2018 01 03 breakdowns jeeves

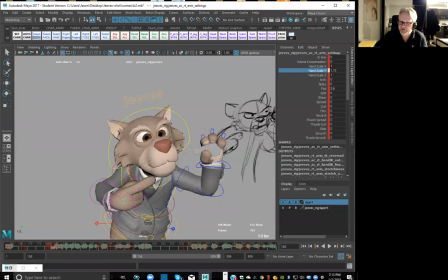So just going side to side. So it's a nice subtle way of actually doing that, right? But here's the thing, like when you're gonna do like a smear frame, you don't wanna do it for too many frames. You wanna hit that nice and fast so that it feels like you're feeling it rather than actually seeing it, right?
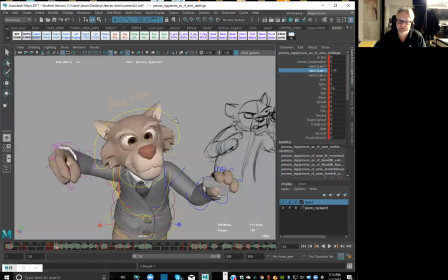And the same thing like with the head or something, like if you're gonna do like a little smear frame with your head, like same thing, you wanna be able to like, you know, if I was gonna do like a smear frame here, like I'd probably wanna do like in the fast motion, like maybe,
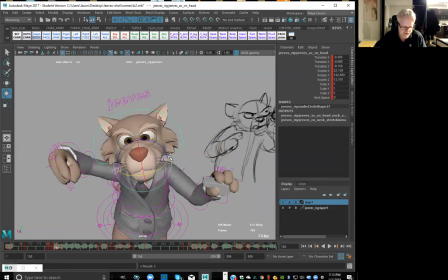like probably here, like going across over to there, right? And then going ahead and just kind of scaling it this way, right? So that it feels like it's coming from there over to there, a little bit faster. Now, there probably it really isn't a need to do a smear frame there.
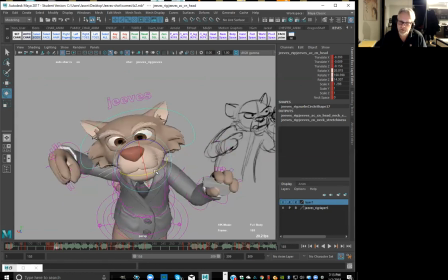So, like, I probably, like, I'm overdoing it, like, at this point, like, just putting that even in there. But we'll see how it looks, right? We'll see how it looks. And then we can always take it out afterwards because it's something that you can kind of go and kind of use, like, with a pinch of salt, right?
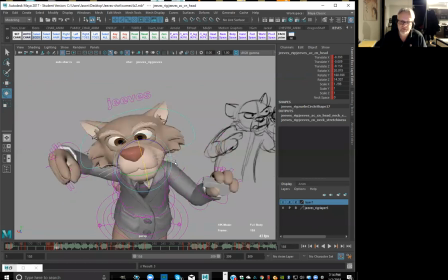Like, you don't want to use too much of it and too many times either, right? But in here, I probably want to just bring that back just a little bit, just so it, like the hair doesn't actually go wider and skinnier, right? So like I'm graphically looking at the hair here, right?
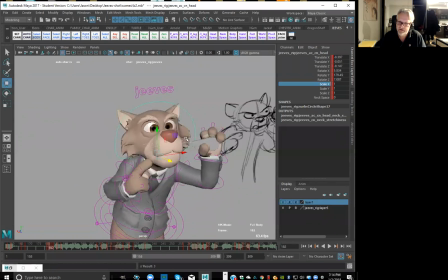So if I was going to do this, I probably want to bring that hair and the head just a little bit more that way. Okay, so you still get like that little arc, right? And then the head goes this way. And then just kind of watching like where the hair actually goes.
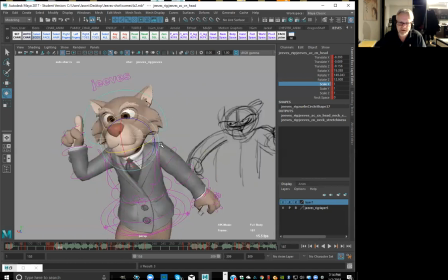This is why I say like here, this is probably not the best, you know, point like to actually do a smear frame, but I might give it a little bit more of a fluid feel anyway, right? Because we're going to be pushing this pose anyway, like getting into this.
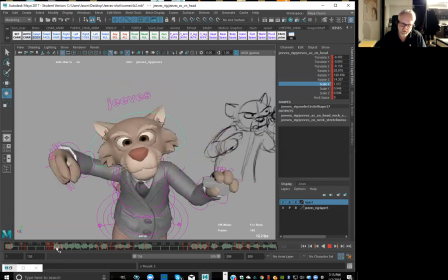Okay. All right, so in here, like I want to hit this pose a little harder. So like I want to overshoot and then come back down to this, right?
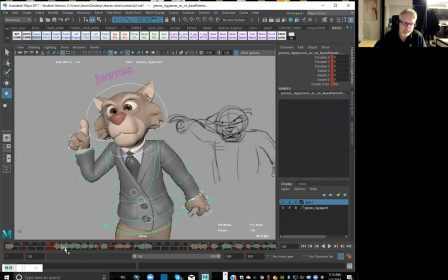So what I'm going to do is select on everything here and go like maybe two or three frames after this, set the same pose, okay? So 189 and then save it right to there. And then what I'm going to do is overshoot this one, right?
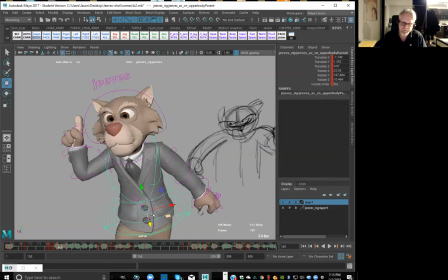So I'm going to grab like the root so I can go higher here. Okay, and then let's get the head to go a little higher as well. So it goes up, and then it's gonna come back down into there, right?
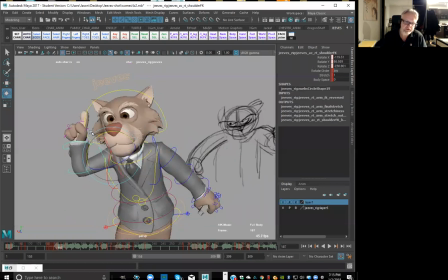And then like we can probably go a little bit broader now with this this arm, now that we're doing like that overshoot, right? So we can probably go a little bit broader up and then come back down to there. Okay, grab like the shoulder.
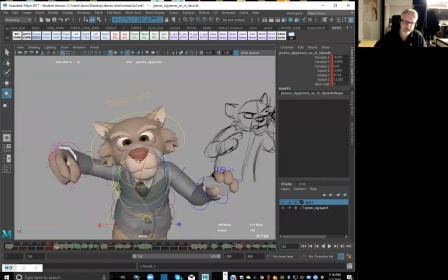Get up a little higher. And what I'm looking for here is like a way to get him into this pose with that fluidity, right?
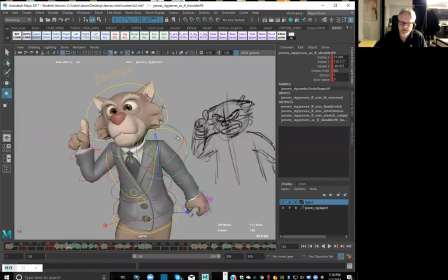So I don't want everything to stop at the same time, right? I want to have some overlapping actions in here. So like I want the arm to feel like it's stopping right there, but the head like maybe to keep going, right? So maybe we'll get like a little bit more overlap through here, even, right?
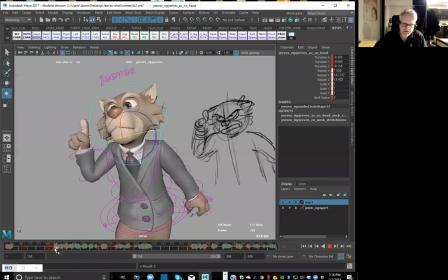So we might get a little bit of a head shake. Let's see what he's saying. Even and I. Yeah, so even and I, right? So maybe we get like a little bit of a head shake happening here so it doesn't feel like it's actually stopping.
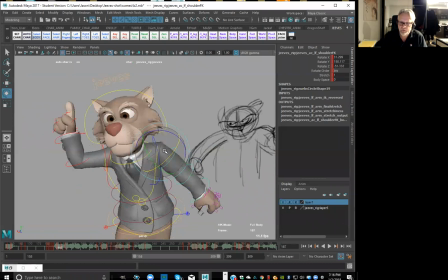This arm rack here, like we want like that to be nice and snappy too, right?
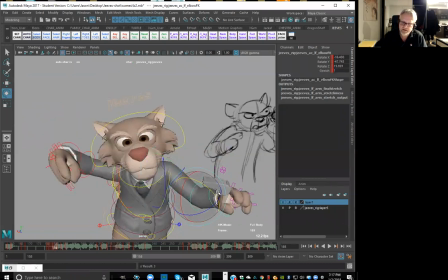So I want to maybe get this to kind of straighten out a little bit.